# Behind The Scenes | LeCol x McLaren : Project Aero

Hello, I'm Jay. I'm the director of this LeCol Maclaren film shoot and I work with Squire.
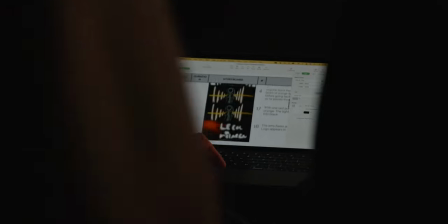0:16 And the idea behind it really was getting these two brands with very technical philosophies,
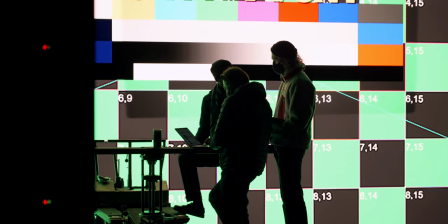0:22 kind of embodying that in one very fast 30-second film.
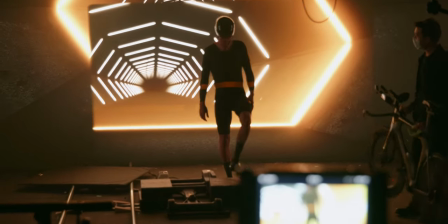0:26 So a lot of performance, a lot of technology, a lot of speed, all in one very sleek package.
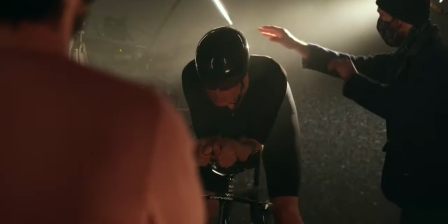0:33 and we thought the best way of really embodying that is creating a world for it that
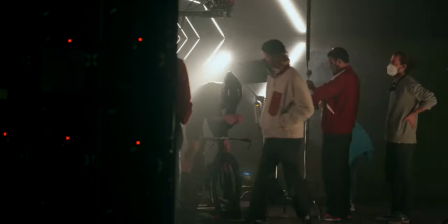0:38 that is sort of technically impossible we couldn't really do that in the real world because you can't find several
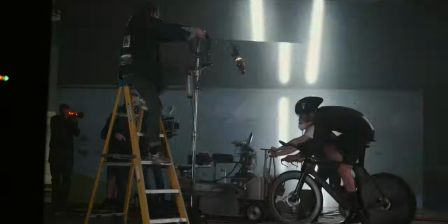0:44 mile long black tunnels with perfect light fixtures you know at regular intervals that we can shoot down
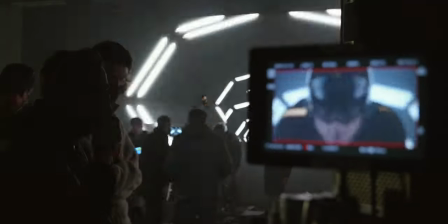0:50 close down and kind of use to any expense so we decided to do it all virtually
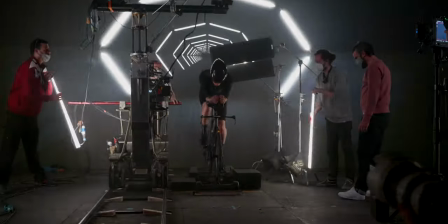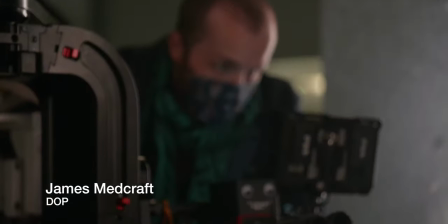1:03 So my name is James Medcraft, I'm the Director of Photography.
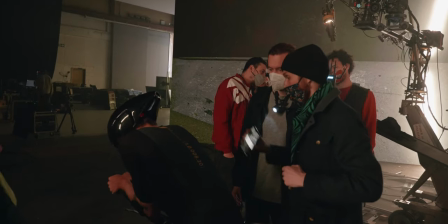1:07 We've designed a 3D virtual wind tunnel for our cyclists to be within.
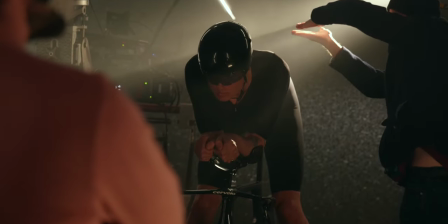1:14 The biggest challenge I think is creating a sense of space within the environment,
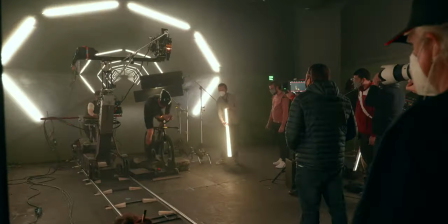1:18 so to really ground our cyclist within the space to make him look like he's really there.
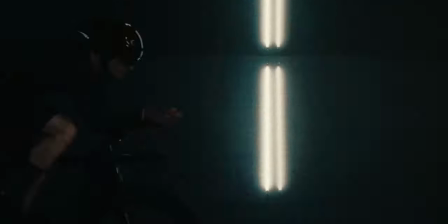My name is Ben Fender, I'm the executive producer at Build Studios and we are the company
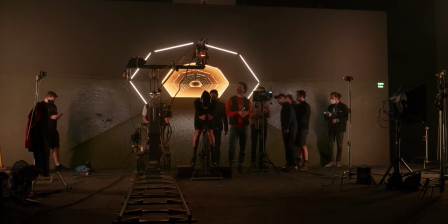1:36 that is providing the technology and the equipment for virtual production and stage that we are filming on today.
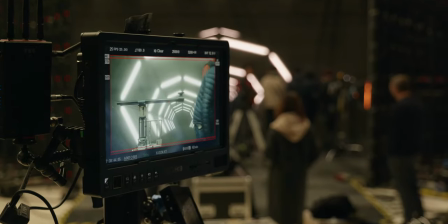1:41 Virtual production is a filming technique where we create virtual environments
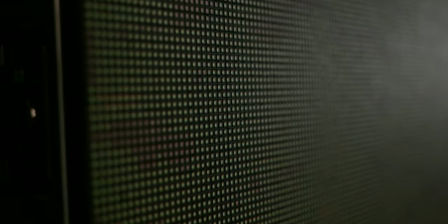1:47 using game engine technology and we then project that onto LED screens.
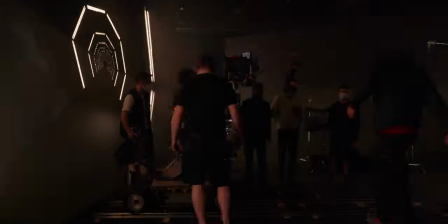1:53 We are actually creating reflections and lighting using the environment itself, we get a much more realistic virtual
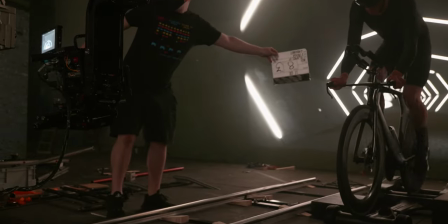2:01 environment and much more realistic sort of composite of actors within that environment.
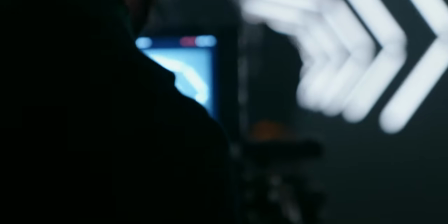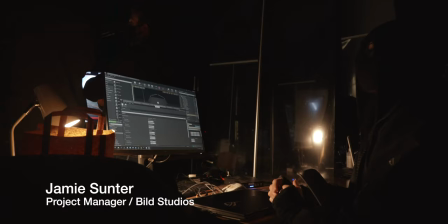2:14 My name is Jeremy Sunter and I'm Technical Project Manager at Build Studios. Today I'm looking after the sort of virtual production side of this commercial.
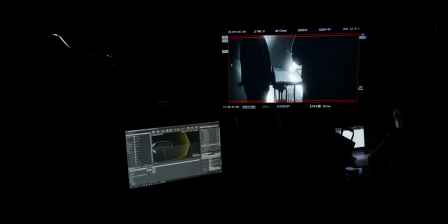2:20 So the configuration screen is actually quite unique to this scene so we've got two large walls sitting actually into the surface of the stage.
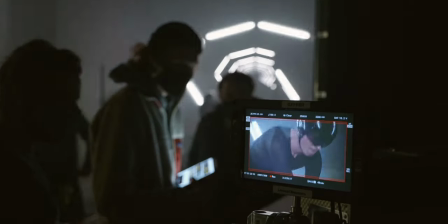2:27 What that allows us to do is get real-time reflections from the content onto the helmet and onto the bike itself and
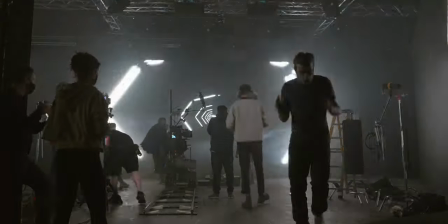2:33 using camera tracking in this case using MOSIS allows us to get really accurate perspective inside the world.
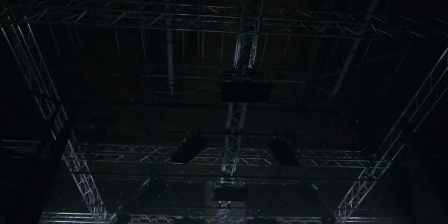2:39 MOSIS has a system called Star Tracker which you place on top of the camera. In the roof we have a net grid structure that's got what we call stars on top of it.
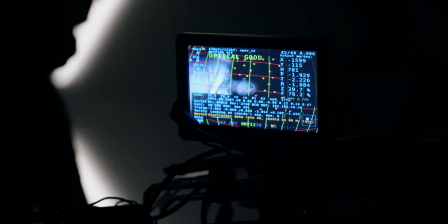2:47 When the camera sees the stars in the roof it then maps out where it is in the 3D space and
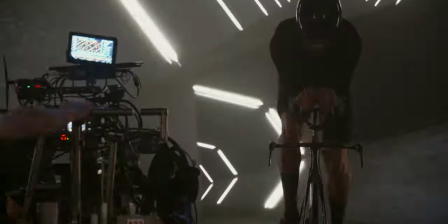2:51 then gives the tracking data back to Unreal to then apply to the frustrum and the camera itself.
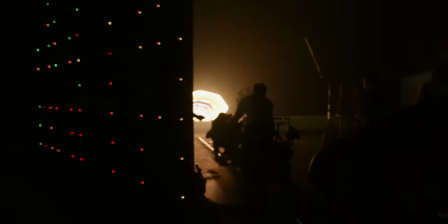2:56 Whenever you move the camera around, the frustrum on the LED will move as well.
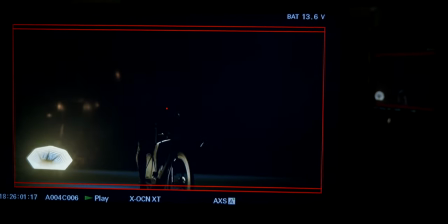2:59 So if you pan to the right, for example, you'll see the right hand side of your 3D environment on the LED in perspective.
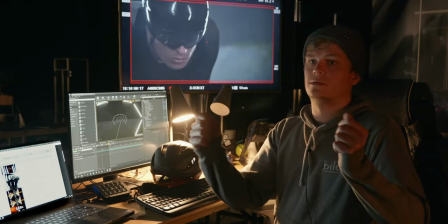3:06 So wherever you are in the space, imagine similar to VR, put it on your head, you move around the space, you see all around you.
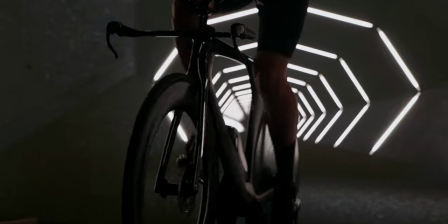3:12 You're doing that exact same thing with camera tracking and in-camera effects.
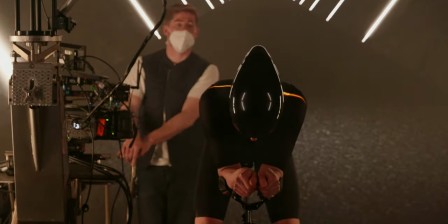3:17 I believe it is revolutionising filmmaking as a whole because it allows really quick turnarounds really quick changes on site no need for pre-render
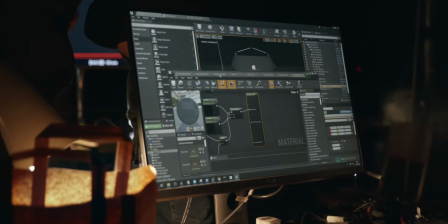3:24 content to be able to render that all up again to shoot again it's very dynamic very fresh all real-time rendered so we can change anything we want in
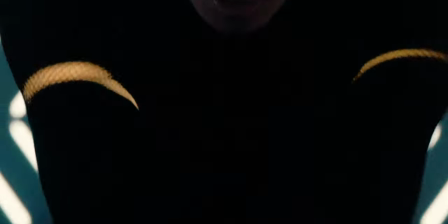3:31 the scene with a click of a button